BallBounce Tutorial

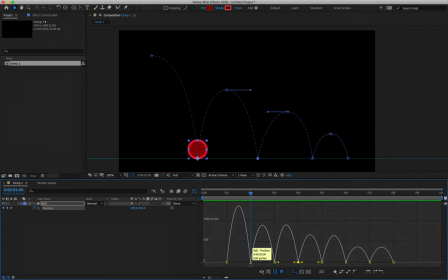[12:13]
Okay, we're going to hover over our second keyframe, and you'll see that when I select that little yellow square, I get two little handles to the left and right that are immediately attached to my keyframe. And then I have one handle far removed to the left and one handle far removed to the right.
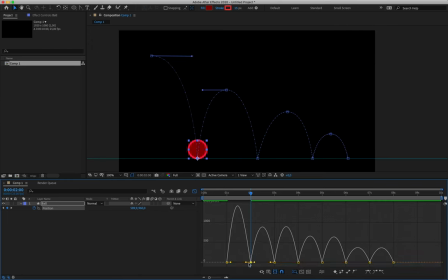[12:31]
These handles are what allow me to tell After Effects how I wanted to interpret the movement that's occurring on screen. All right. As we saw in class, we are going to pinch these handles as close to that little square as we can.
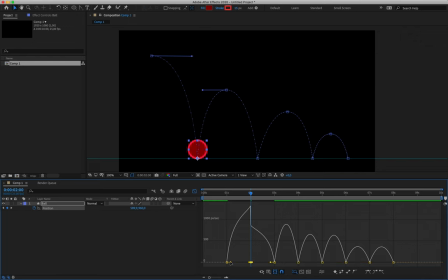[12:49]
We're also then going to grab the handle one removed to the left and pinch it as close to our keyframe, reselect it, and grab the handle to the right and pinch that as well. What we've essentially done now is we have made a peak in our graph editor.
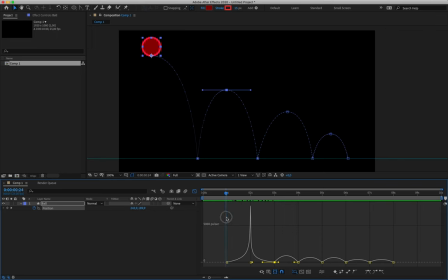[13:05]
We've told After Effects that it needs, our ball needs to pick up speed as it starts falling. It needs to reach maximum velocity as it hits the ground, and it needs to leave the ground with the same force. So if I play that back, boom, we've got a somewhat realistic looking bounce taking effect.
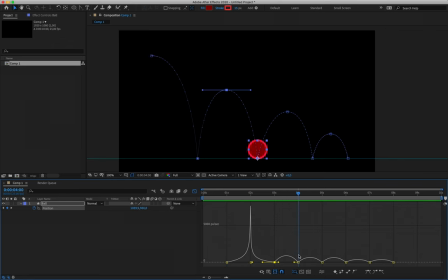[13:22]
We need to create this peak every time our ball hits the ground. So for every even numbered keyframe at the moment, 2, 4, 6, and to some small extent 8, we are going to be pinching these handles and creating these peaks.
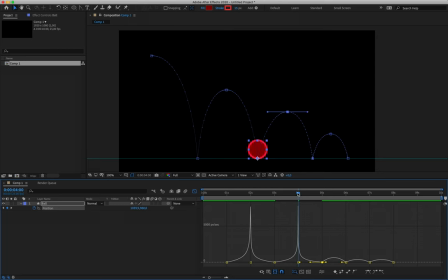[13:38]
Should you find it difficult to perhaps navigate this time sort of space here, or if you're finding that your handles are a little bit too small to interact with comfortably, remember that you can zoom in and out of your timeline using these little buttons over here,
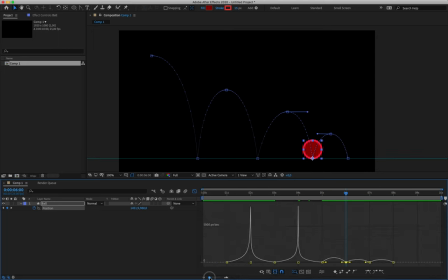[13:54]
as well as the slider. You can also use the plus and minus keys on your keyboard. So I'm going to zoom in slightly and pinch these handles. For our eighth second over here, we don't want to pinch the handle all the way on top of the ball, or all the way on top of the keyframe rather.
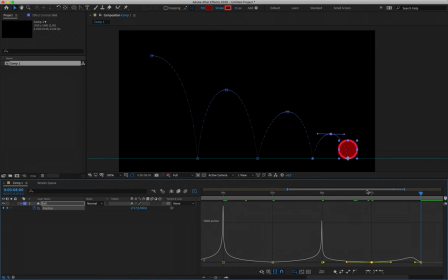[14:13]
We kind of just want a very small little hump at the end, which gives our ball a little bit of action. Okay, so this is the pattern that we have now created. Every time our ball is in mid-air, we have created a trough, this little gap between our peaks.
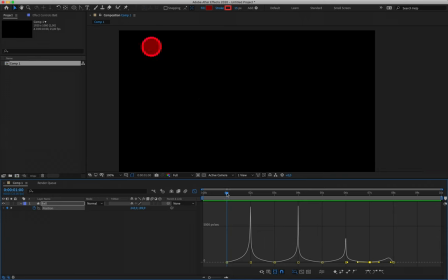[14:31]
Every time the ball is in mid-air, we have got these peaks that then determine that our ball hits the ground at its fastest movement. Now, playing this back, something that we can see taking place, especially here, is as our ball is bouncing, it comes to a complete stop in midair before it continues falling.
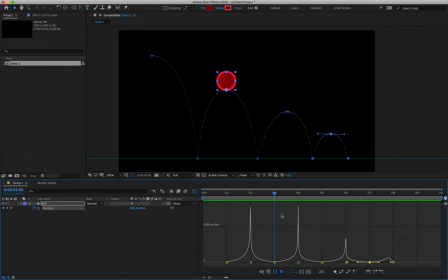[14:50]
Now that's obviously not what happens in real life. And the reason for this, if I hover over my third keyframe here and zoom all the way in, is because this keyframe is sitting on the 0 pixel horizon line. So this means that it's coming to a complete stop before it continues with its motion.
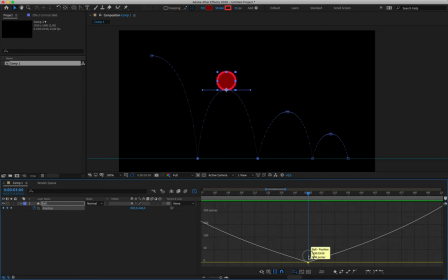[15:08]
In order to fix this, what we can do is simply click and drag these little yellow squares. You'll actually see that there is 2 squares if you click and drag them up. And we're going to get them off of that 0 horizon line.
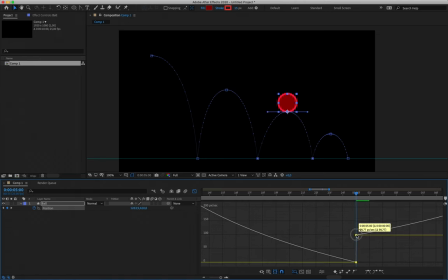[15:23]
This is going to essentially tell After Effects that even though this is the slowest rate that our ball is moving, it is not coming to a complete stop.
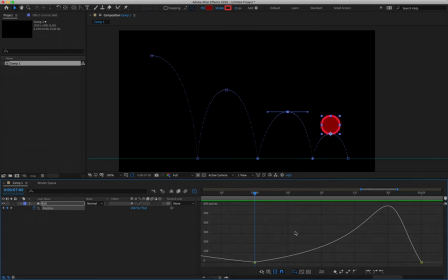[15:35]
Something that I want to point out, however, and something that should be pretty clear here at the end, we can definitely pull these handles too high. Notice that as I pull this angle or this keyframe up, that it affects the curve of the line as it continues to the next frame.
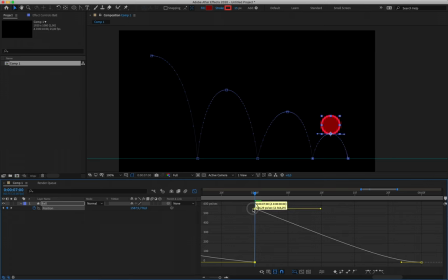[15:53]
So you can definitely pull these too far up off that horizon line. So we kind of want to just practice a little bit of subtlety and just make sure that we're only rising those points enough to get them off of the 0 mark without breaking the peaks that we have now created.
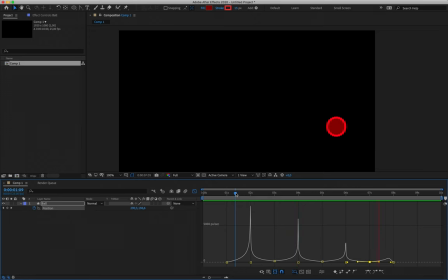[16:10]
When done correctly, our ball no longer hocks fast in midair and it moves across the screen nice and smoothly. All right, we're done with the graph editor for now in terms of our position.